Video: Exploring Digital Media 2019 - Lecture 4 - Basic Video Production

All right, we'll get into some of the more fun camera moves that are harder to do. What is this one called? The camera literally like moving in and moving out. What is this called? Man. Ralph shaking his head. You got nothing. Anybody? Dolly? Dolly, yes. This is a camera dolly, right? The dolly, you either dolly in towards your subject or dolly out and widen out, right? We looked at the dolly zoom last week, where you do this in combination with zooming the lens of your camera out, which has a wild effect. I don't have that in this week's slides, but go back to Ian's lecture 2 weeks ago now, and you can see the dolly zoom.
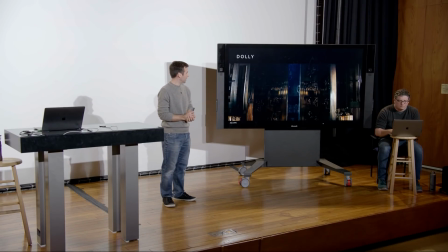(64:08)
All right, should we look at an example? This is from Alien.
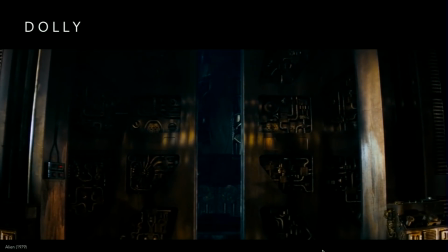(64:15)
1979.
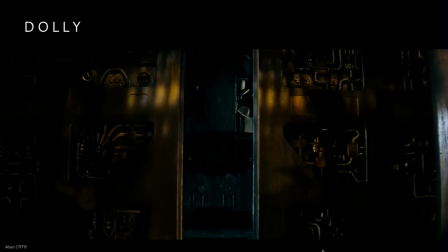(64:19)
A nice slow dolly in here. It's very smooth, very nice. Very smooth.
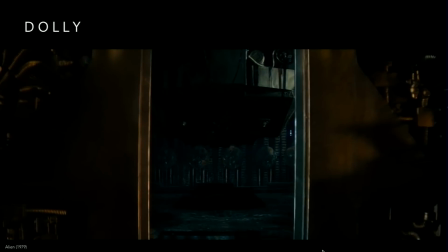Excellent. Cool. So I'm seeing some oohs and ahs in the room here, but why? Like, why not just like pan over and show us the room? What is it that actually happens here?
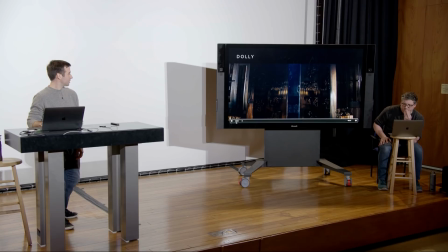(64:46)
What happens to our shot size? What is this shot size?
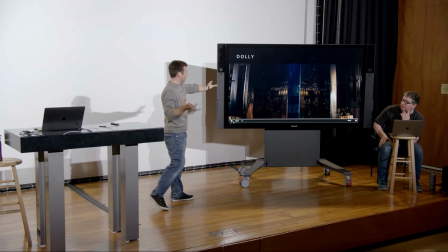(64:53)
Wide, right? It gives us a sense of scale, but like the environment, right?
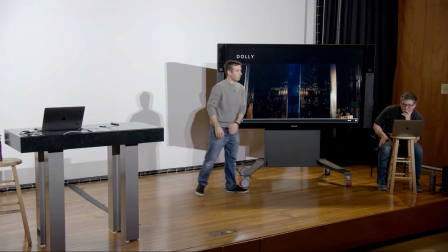(64:58)
We see the whole facade of this door, right? we're seeing it out of context of the rest of the movie, so I'm sure there's more information to see.
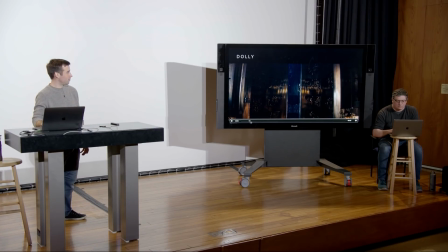(65:05)
But in this case, then what happens? What is our shot size like here? That's sneaky. I didn't notice any of this. This is close up.
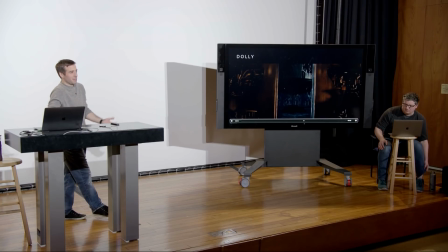(65:19)
Yeah, it's closer, right? It's kind of hard to say. Yeah, it's close up, a close shot, right? And then we actually change again, right? What are we back to here? Why? A wide frame, right? Did they zoom at all, or is the set like that perfectly?
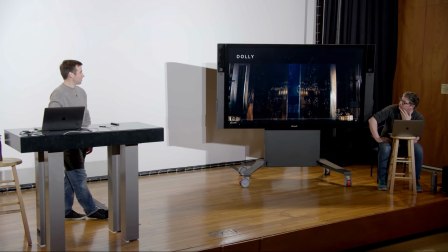(65:36)
Oh, my guess is there's no zoom here. This is probably just a fixed lens. But it's much more dramatic a reveal, right?
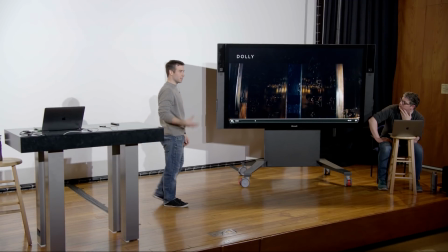(65:44)
We're kind of creeping in as the viewer into this space, right?
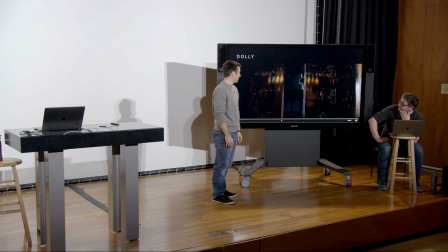(65:48)
It's kind of this bizarre space, and actually physically moving in, right? We're now thinking about our instead of one still image, it's our place over time, our position over time, and our understanding of this space changes as we get closer to it, right?
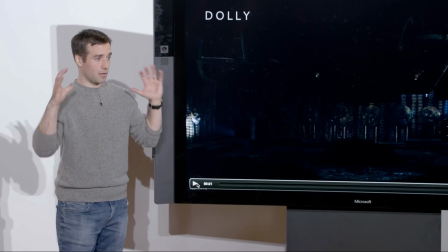(66:05)
And it's very different feeling than if we were just to cut from a wide shot to cut to a close-up shot, right?
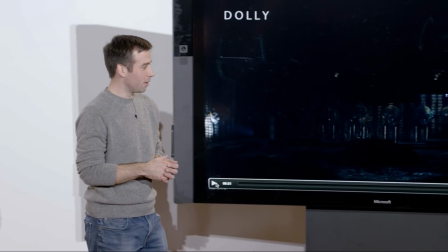(66:11)
We've got this kind of unpacking along the way. So you have to think about over the course of your shot, what does your camera see, right?
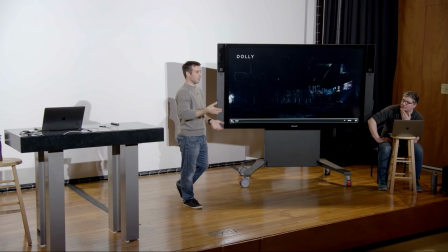(66:18)
You don't want to start on a strong frame and then end with whatever. You want to go from strong frame to strong frame, right?
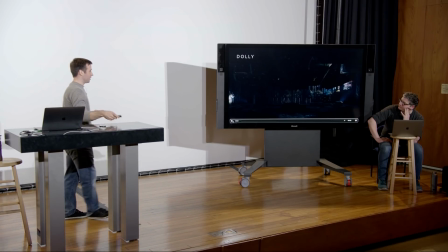(66:26)
But that's not the only way to use a dolly shot, of course. How about this example?
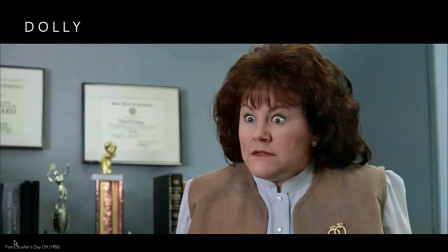(66:33) Pucker up, Buttercup. What? Ferris Bueller's online too.
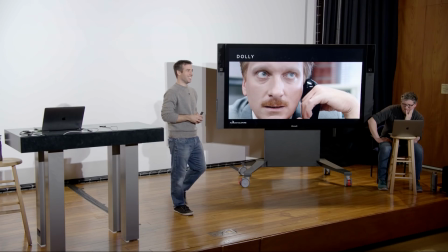(66:42)
All right, so this is a comedic moment here, right, from Ferris Bueller's Day Off.
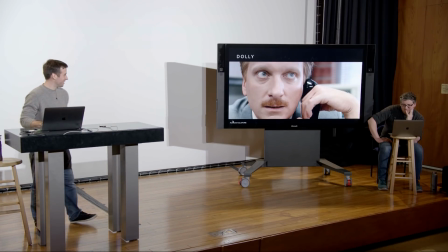(66:47)
And we don't need to unpack the rest of the movie to kind of understand visually what happens here.
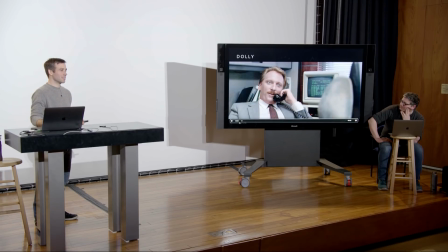(66:52)
But we go from, what shot size is this? Medium close up. Medium close up, right? We're from the chest up to the head. I would say that's a medium close up, right?
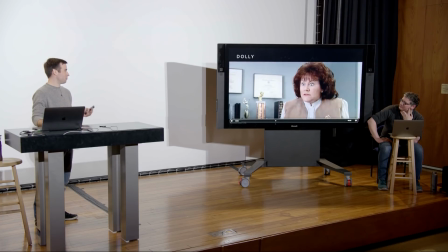(67:04)
We have a reverse or we come up to like more of a close up shot as he sits up, right? But then we get some news that changes something for our character, and we go from close up to like almost extreme close up, right?
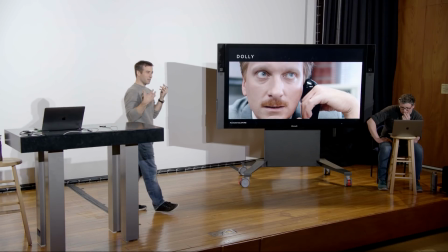(67:17)
We're now cropping the top of the head and the bottom of the chin. And we've talked about this before when we talked about different shot sizes, but what does this do for us as a viewer?
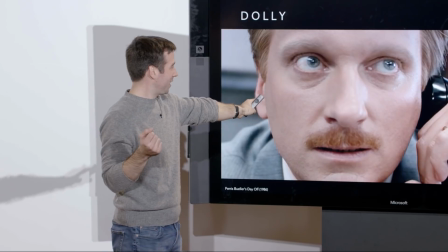(67:28)
It connects us with him, right?
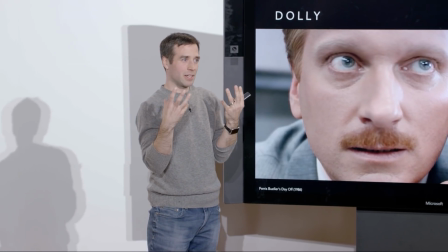(67:29)
His eyes are much larger, so we kind of get a better read on his emotion, right?
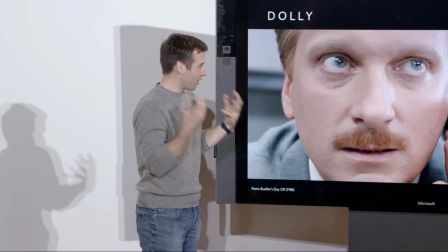(67:33)
So in this case, dollying in is really like brought us right up to feel what he feels with this awkwardness.
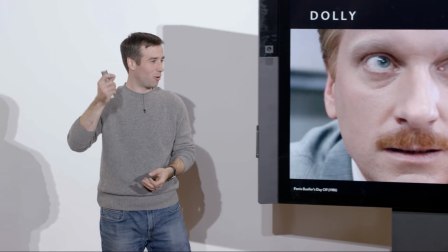(67:39)
And there's this silly element of sound design that, the horn kind of going wah, but much more effective than just staying on. Oops, sorry. By the end of this lecture, I will be really good at using my keyboard. No pressure.
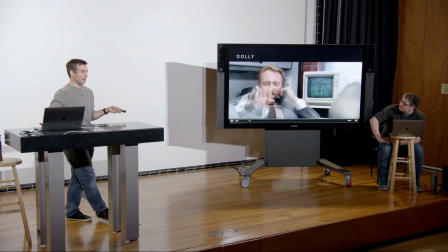(67:58)
Much more effective than just staying on this shot and having the same sound design trick, right? Actually moving the camera in and being closer to our subject has done something different for us.
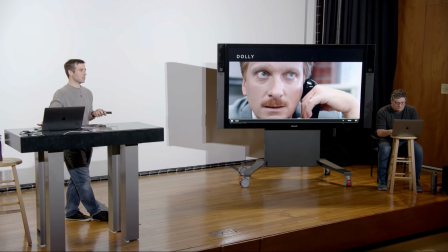(68:07)
So moving the camera in this case, I think, really helps this moment. All right. So instead of in and out, how about side to side, like this? It's called a truck. No way. Yep, side to side. Dolly left to dolly right. That's so Nope. funny. So, why? Yeah, but again, same thing. Like if you said dolly left, like we'd probably all know what you meant with that, right? But for the sake of clarity, truck left means my left. I'm going to move this way, or truck right means move this way. So, yeah. Just terms. Ian, do you have any history on this one? I don't know where the term actually comes from. I wasn't even going to ask. Yeah. So that's trucking left, trucking right.
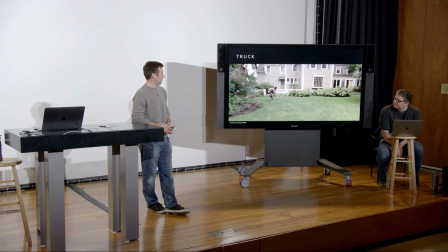(68:58)
All right, so we'll get some more Ferris Bueller examples here.
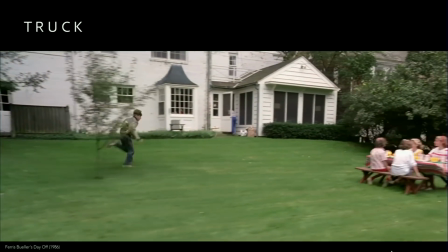(69:03)
This is common in movies. Yeah. Yeah. So, Like a tracking shot. yeah, kind of following along.
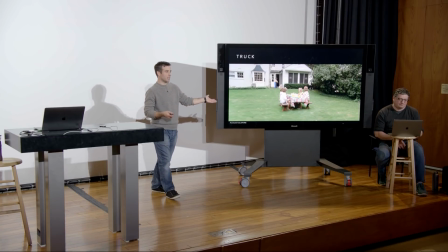(69:11)
But again, what is it that's more interesting about this movement than, say, a pan? You're part of it.
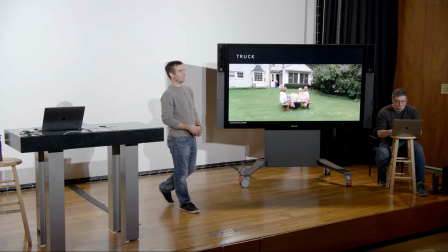(69:16)
You're with it. Yeah, we stay with him. That's a really good point. So, always consider the effect. All right, this one, like this. Okay, but I just want is a ped. Yep, a ped or a pedestal. Are you serious? Yep. So that's physically moving the camera up and down like this.
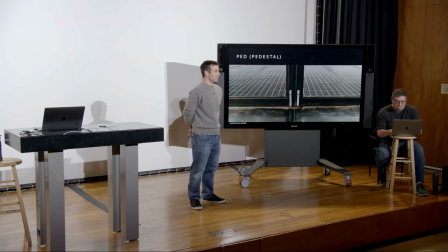(69:38)
Here's a shot, another Ferris Bueller's Day Off reference.
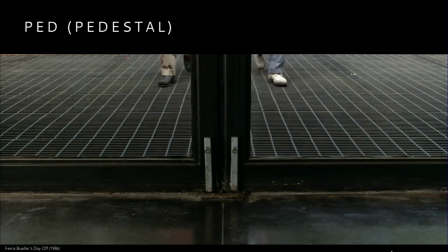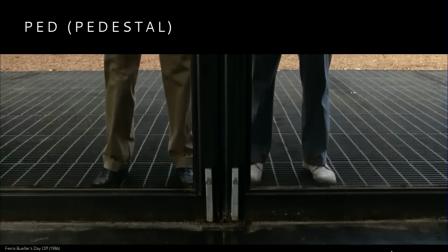(69:46)
Oh, that's perfect.
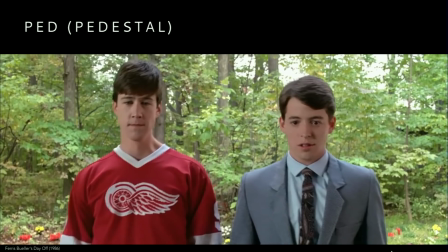(69:51)
But this one camera movement has done
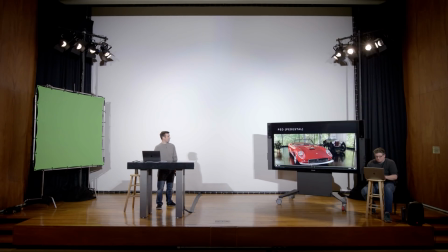(69:58)
so much for us in this moment. Ferrari. The end is they just cut to the reverse shot of the car. So, talk me through this.
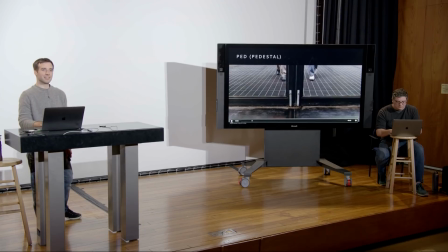(70:06)
Why is this the right choice here? Or is it the right choice here? Why not do something else?
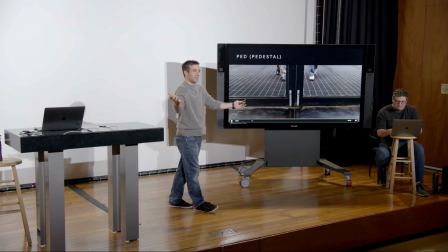(70:13)
Right? To that point, like, this is all subjective, right? We're watching what somebody has done, but you absolutely could have chosen something else.
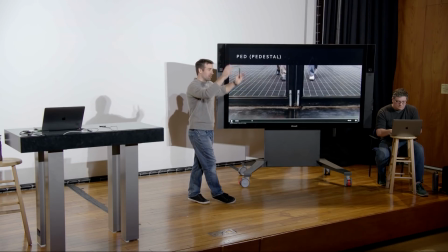(70:19)
You could have dollied into this shot and then ped it up, right? You could have cut from a low shot to their faces.
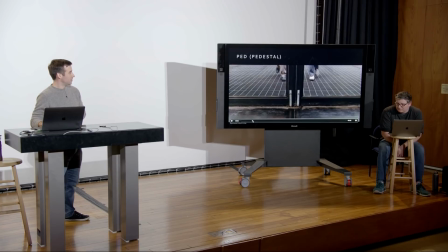(70:27)
Any thoughts on why this is more effective? The timing of everything.
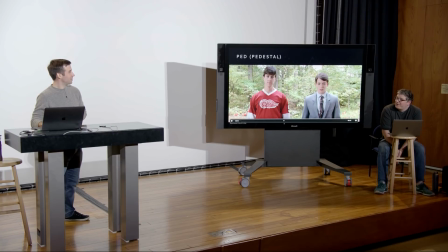(70:33)
Timing, it's a big part of it. And then the doors opening. Yeah. Come on, it was excellently executed.
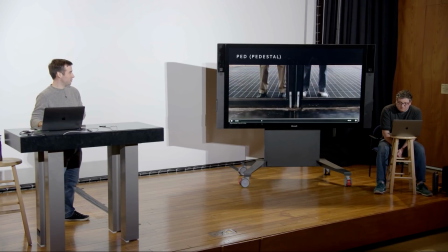(70:41)
I think Ian hit it on the head, right? You kind of anticipate this, right? You've got this kind of, you're like, what's going on here as you see this frame? Well, that's Olivia. Olivia? Yeah. Yep. I think it's really good insight there, Olivia. All right, we have one more camera movement. What is this direction? And so this is a combination of both trucking left and right and then dollying in and out. So you kind of move in this shape here. I'm sure it has a silly name. It doesn't. It kind of is self-descriptive, actually. Yeah, it's the one that doesn't. It's called an arc. Are you Right? So kidding this me? is arc left, arc right. And you typically kind of see these go in a more full circle, or at least 180 degrees. They're typically slightly longer shots. So let's look at an example. This is from Interstellar.
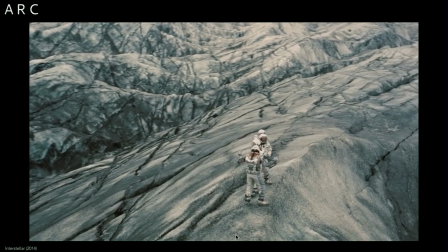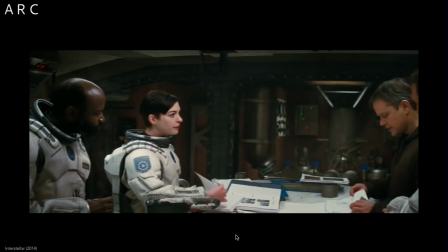(71:33)
Here's another arcing shot, which comes right after that.